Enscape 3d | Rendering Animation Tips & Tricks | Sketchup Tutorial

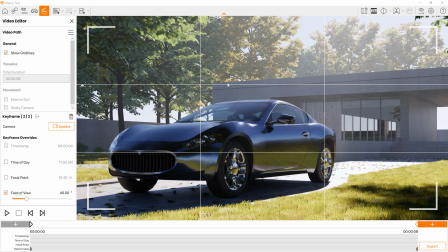8:19 So enable for this to work well, you need to match the position of the second frame to somewhat match the frame position of the field of view in the first frame.
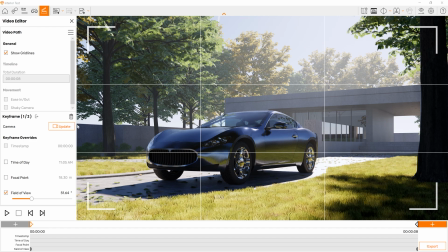8:27 Since the field of view is already giving us the intention that we're moving forward, we need the camera position in the second frame to move backwards.
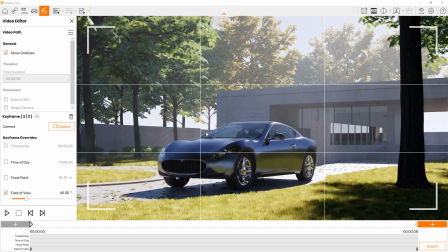8:35 So this might take a little bit of adjustment, but if you get it right, the effect will look something like this.
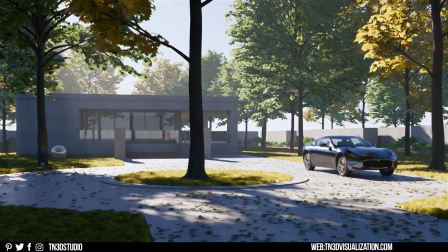8:41 And that is a very quick demonstration of what you can do with the field of view, remember you can use all of these overrides in one shot if you need to.
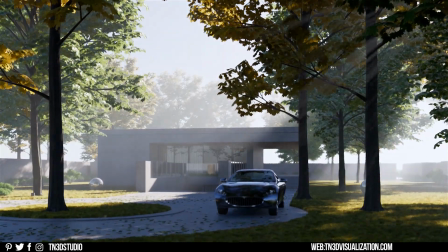8:52 But in my opinion, an effective animation can be as simple as a slow camera movement as you let the context speak for itself.
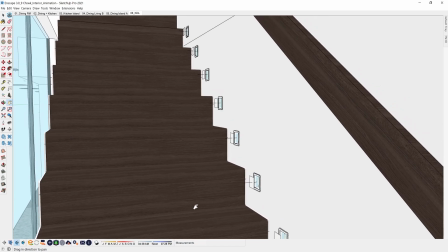9:01 In this example, I rendered this same camera path twice, one with the lights off and the other with the lights on.
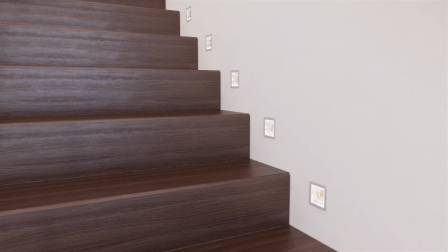9:09 and with a very simple fade transition in premiere i was able to give the illusion that the lights were switched on in an animation sequence
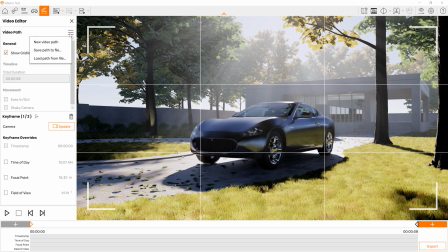9:16 and that's going to be all for this video remember that you can always save your camera path so later on you can adjust your camera movements
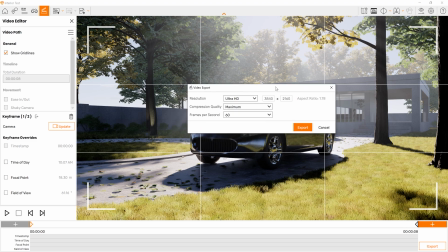9:27 and whenever you are ready to export your animations you have the options between 30 frames 60 and 120 frames per second the higher the frame rate the slower the rendering time and the smoother the animation.